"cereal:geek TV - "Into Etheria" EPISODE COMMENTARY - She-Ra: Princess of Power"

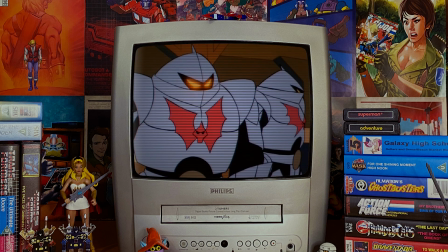9:06 As we see here, on Aetheria, with no family or Teela in sight, he can shed his fun-loving,
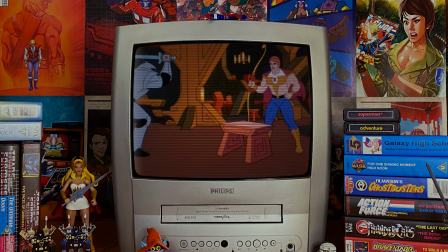9:13 irresponsible image and act as he would do in certain situations, situations on Eternia that he would run away from in order to transform into He-Man.
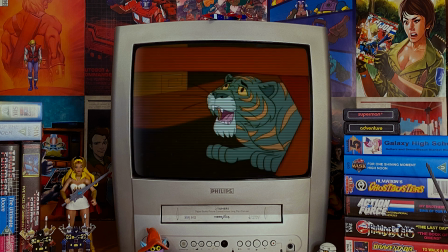9:21 What we see on Etheria is a much more confident, self-assured man who is not afraid to stand up and fight. He immediately challenges the Horde Troopers without any thought of transforming into He-Man first.
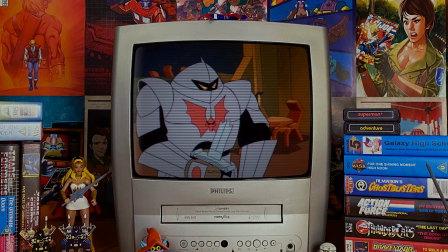9:33 Think about that for a second. This is a very important point because it shows us that Prince Adam does not need He-Man all of the time.
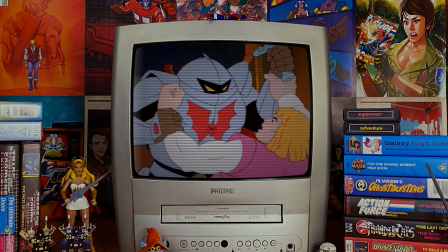9:42 Aside from the fear the Horde Troopers instill in the villagers, this scene is of course notable for the first appearance of the cloaked Bo and Cow.
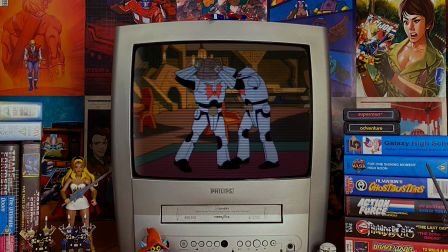9:50 It's interesting that these two rebels will be the first for us to meet. In many ways, Bo and Cow compare easily with Adam and Cringer.
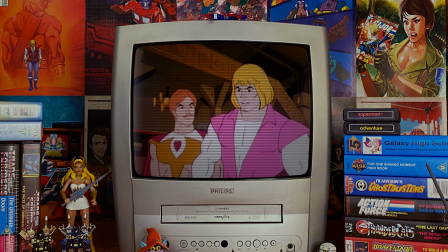9:58 Bo and Adam are both headstrong male leaders that fight unapologetically against the forces of evil.
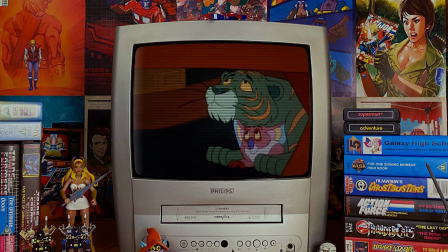10:03 Two characters that parallel even more closely are their companions, Cringer and Cow.
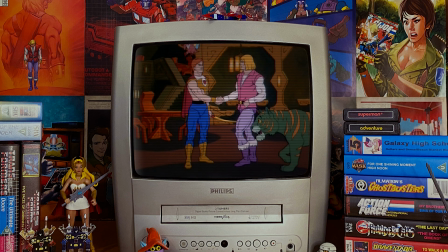10:09 Whilst Since Cal has the upper hand in the intelligence arena, both he and cringe are complete cowards that rely on their human caretakers to protect them.
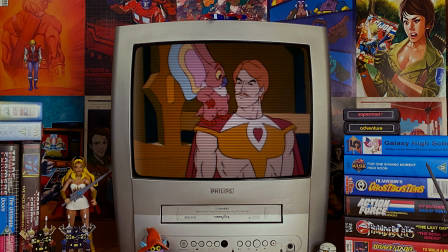10:17 I love the visual of Adam and Bo shaking hands as it feels like a momentous moment in the series. Eternia and Etheria meet. A deleted scene in the script had Prince Adam and Bo add further insult to injury by throwing cream pies in the faces of the Hoardsmen.
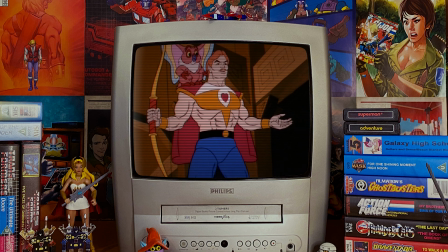10:33 From now on my friend, you are part of the Great Rebellion.
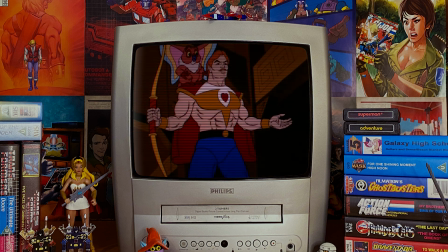10:38 And Act 1 draws to a close.
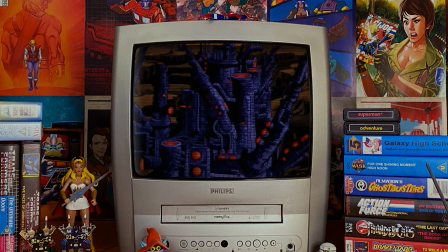10:42 Bo and Cal's participation in this episode is limited to their recruitment of Adam, as the villains seem to overwhelm the story in Act 2, as you will see. And now, here we are at the Fright Zone. An entire new cast for us to feast our eyes over.
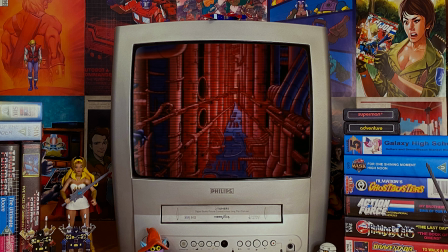10:58 Have no fear though, many of them will thankfully be name-checked. Larry Dottilio knew how to pen an introductory scene for new characters. Notice how vast they attempt to make the Fright Zone in these shots, especially when we see a fleet of ships fly past Hordak's throne in the background.
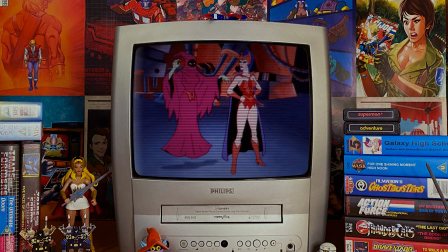11:15 This implies that the Fright Zone is utterly huge inside. Sadly, many episodes of the series do not exploit the vastness of it. The ruthless leader of the evil Horde, Hordak, is immediately presented as the image of a cool, collected and evil dictator.
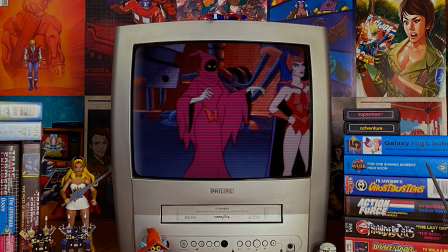11:31 A quick comparison between he and Skeletor instantly reveals their differing treatments of their allies.
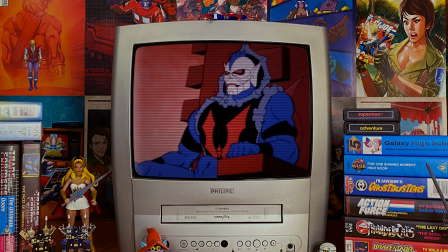11:37 While Skeletor sits at a table with his lackeys, Hordak stands over them on an elevated throne.
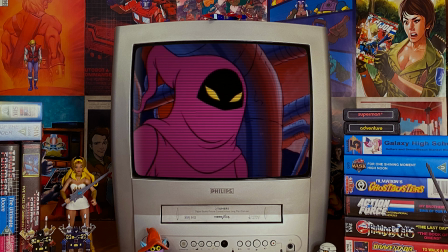11:43 We get the sense that this is a domineering, controlling villain, powerful enough that his allies never question him or even think of overthrowing him.
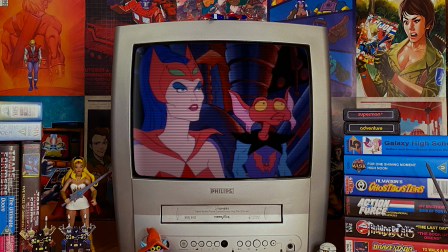11:51 The ships I mentioned before that fly past in the background remind us of the planet-ruling army of the Horde,
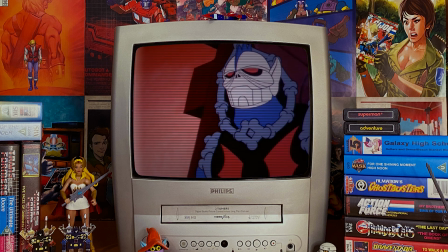11:57 a complex organisation all under the ironclad fist of Hordak and as we later find out,
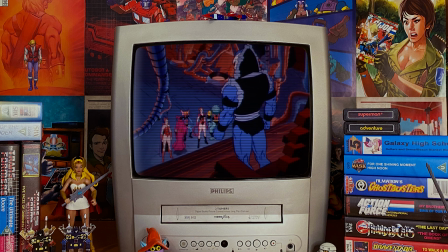12:04 Horde Prime.
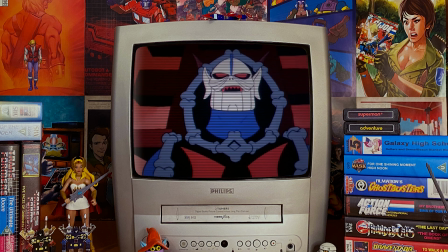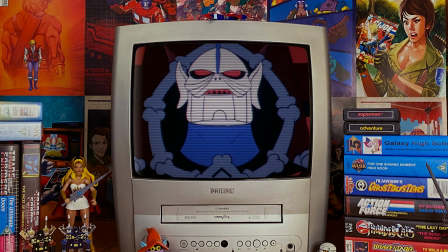12:10 George DiCenzo provides the villain with a deep rich voice that only supports Hordak's evilness. Originally Hordak was supposed to be the antithesis of Skeletor, a perfectly cruel villain with no hint of humour or comedic potential.
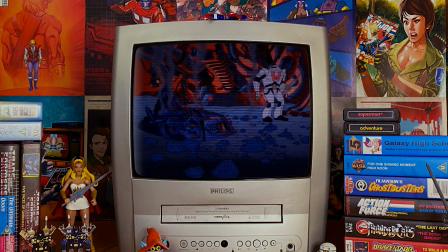12:24 Unfortunately Hordak would lose this lofty image as the series progressed like many a Saturday morning villain before and after him.
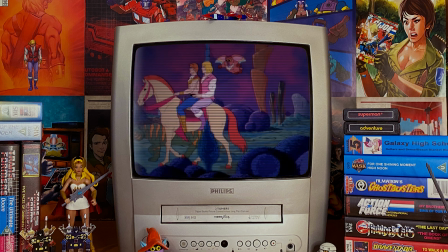12:31 At least we can treasure the perfected Hordak in this episode, a sterling presence for the forces of good to overcome.
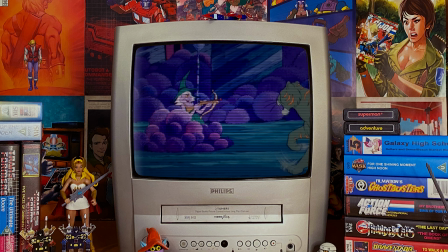12:38 And now we're about to meet the Great Rebellion. Well, the Rebellion and only a few of them really.
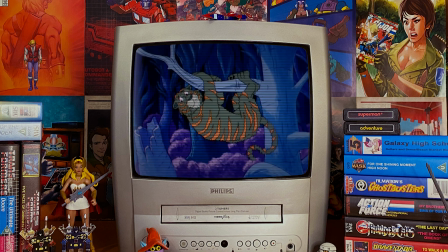12:44 The most important function of any premiere episode is to establish the major characters and their personalities.
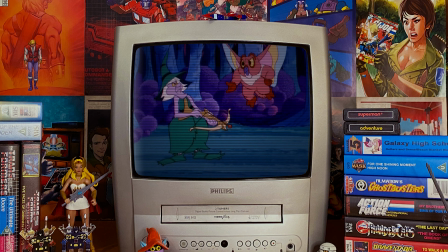12:51 Laredatilio focuses on the major rebels and begins to form their unique characteristics in these forthcoming scenes.
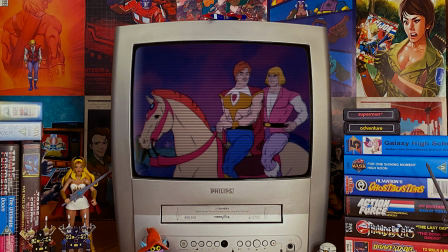12:57 Now it's amusing to think that we meet Sprag before so many of the other rebels in this series. Although not used a great deal in the show, Sprag's appearances were thankfully often quite memorable.
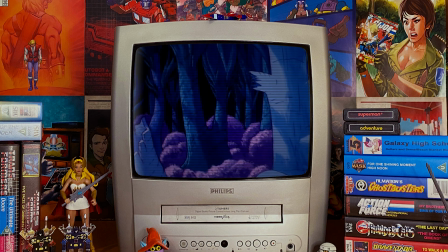13:07 See the season one episode, Trolls Dream.